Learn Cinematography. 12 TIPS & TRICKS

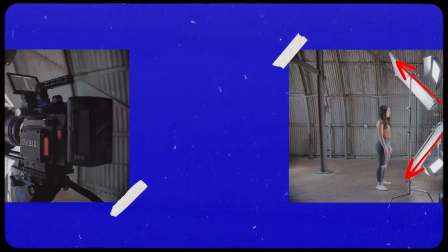[37:29]
Don't forget when you're setting up the lighting, your top and the bottom elements of this clamshell,
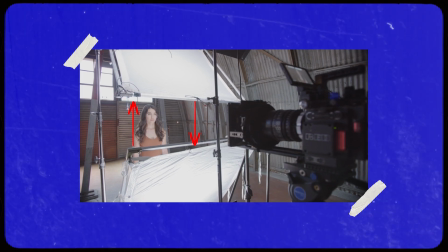[37:34]
to leave a little gap in the middle to where your camera and the lens can shoot your subject.
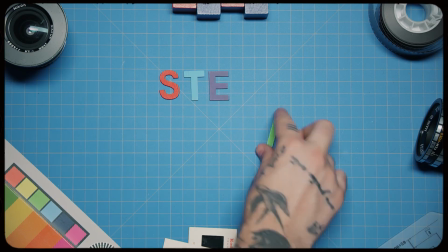[37:40]
Step 2 is dialing in the lights.
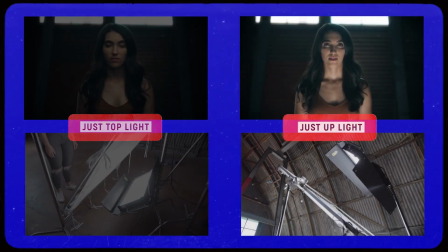[37:45]
You can see if we just played the top light in the clamshell, or just played the bottom light in the clamshell, it starts to create shadows on your subject's face.
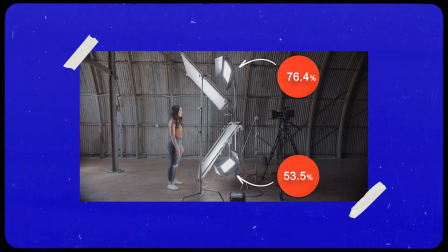[37:53]
So you want to dial in the points of both the top and the bottom to taste, to where you feel like your subject is evenly lit.
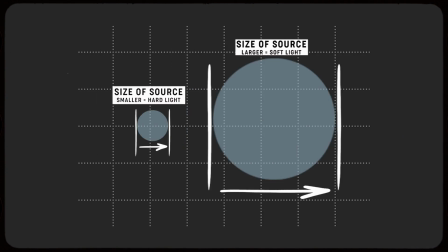[38:05]
Something to consider as well is making your source as large as possible. We've touched on soft light earlier in this course in previous lectures,
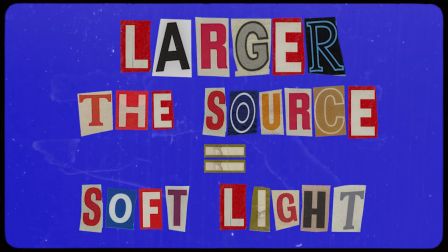[38:13]
and essentially by making your source larger, it'll appear softer on your subject.
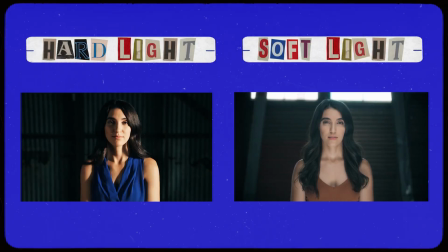[38:19]
And since this is beauty lighting, softer lighting is going to make your subject just look better.
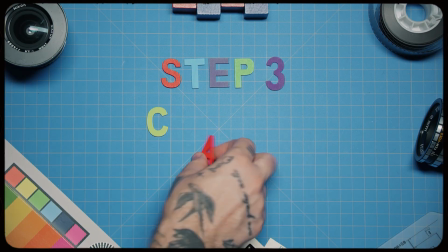[38:27]
Step 3, camera beauty tricks.
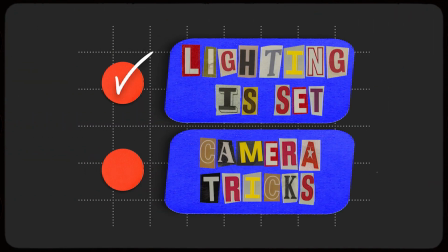[38:31]
Once your lighting is set, there are a few things you can do with the camera to really make your subject pop off the screen.
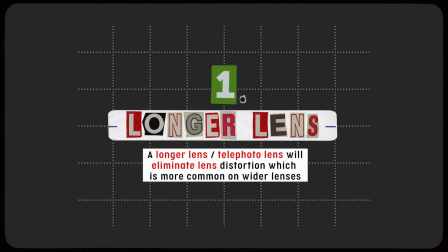[38:38]
First, try to shoot on a longer lens, anywhere between a 50mm to a 100mm.
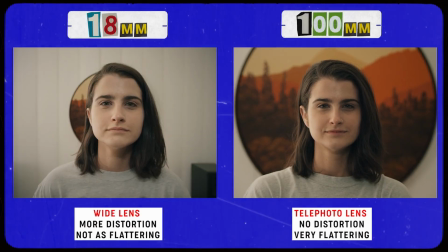[38:46]
This is more of a portrait style focal length that will really make your subject look great.
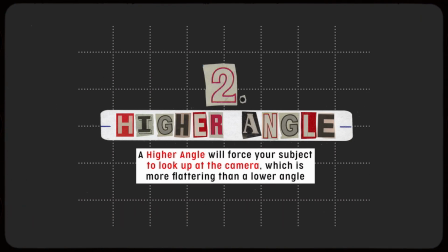[38:56]
Secondly, is try to get your camera slightly above the eye line of your subject.
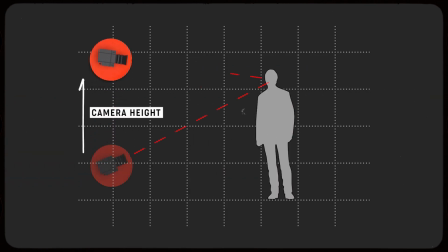[39:01]
What this will do is it'll force your subject to actually have to look up at the camera, and this will just look a lot more flattering.
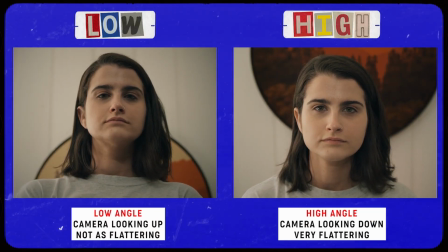[39:08]
Yes, low angles are cool, I'm a big fan of them,
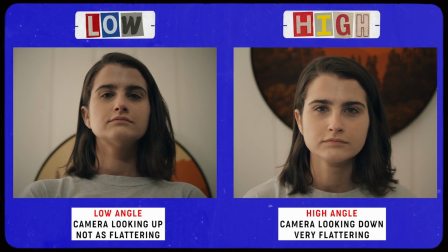[39:11]
but when it comes time to beauty lighting and trying to make your subject look like $1,000,000, a low angle isn't the most flattering.
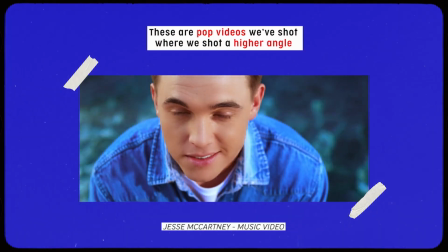[39:18]
You're sort of looking up at your subject's neck,
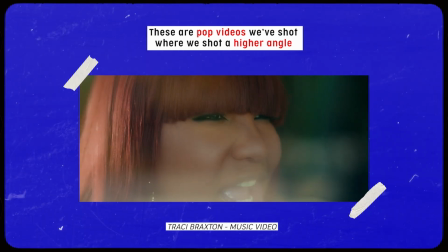[39:20]
and I've been on video shoots where the subject requested that the camera be higher just because they knew that made them look better.
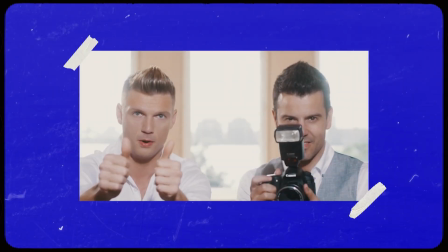[39:27]
But yeah, that's it. This is, one of those lighting techniques that's good to keep in your back pocket.
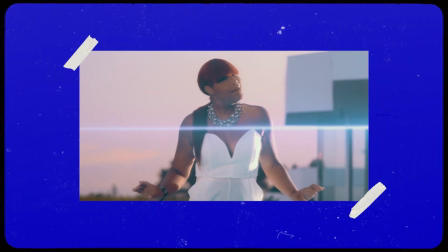[39:33]
Not every project will call for this look,
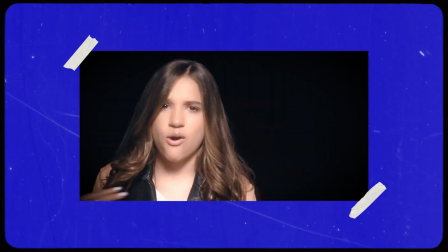[39:36]
but if you are shooting a pop star or want to light your subject in the most flattering way possible, give this lighting technique a try.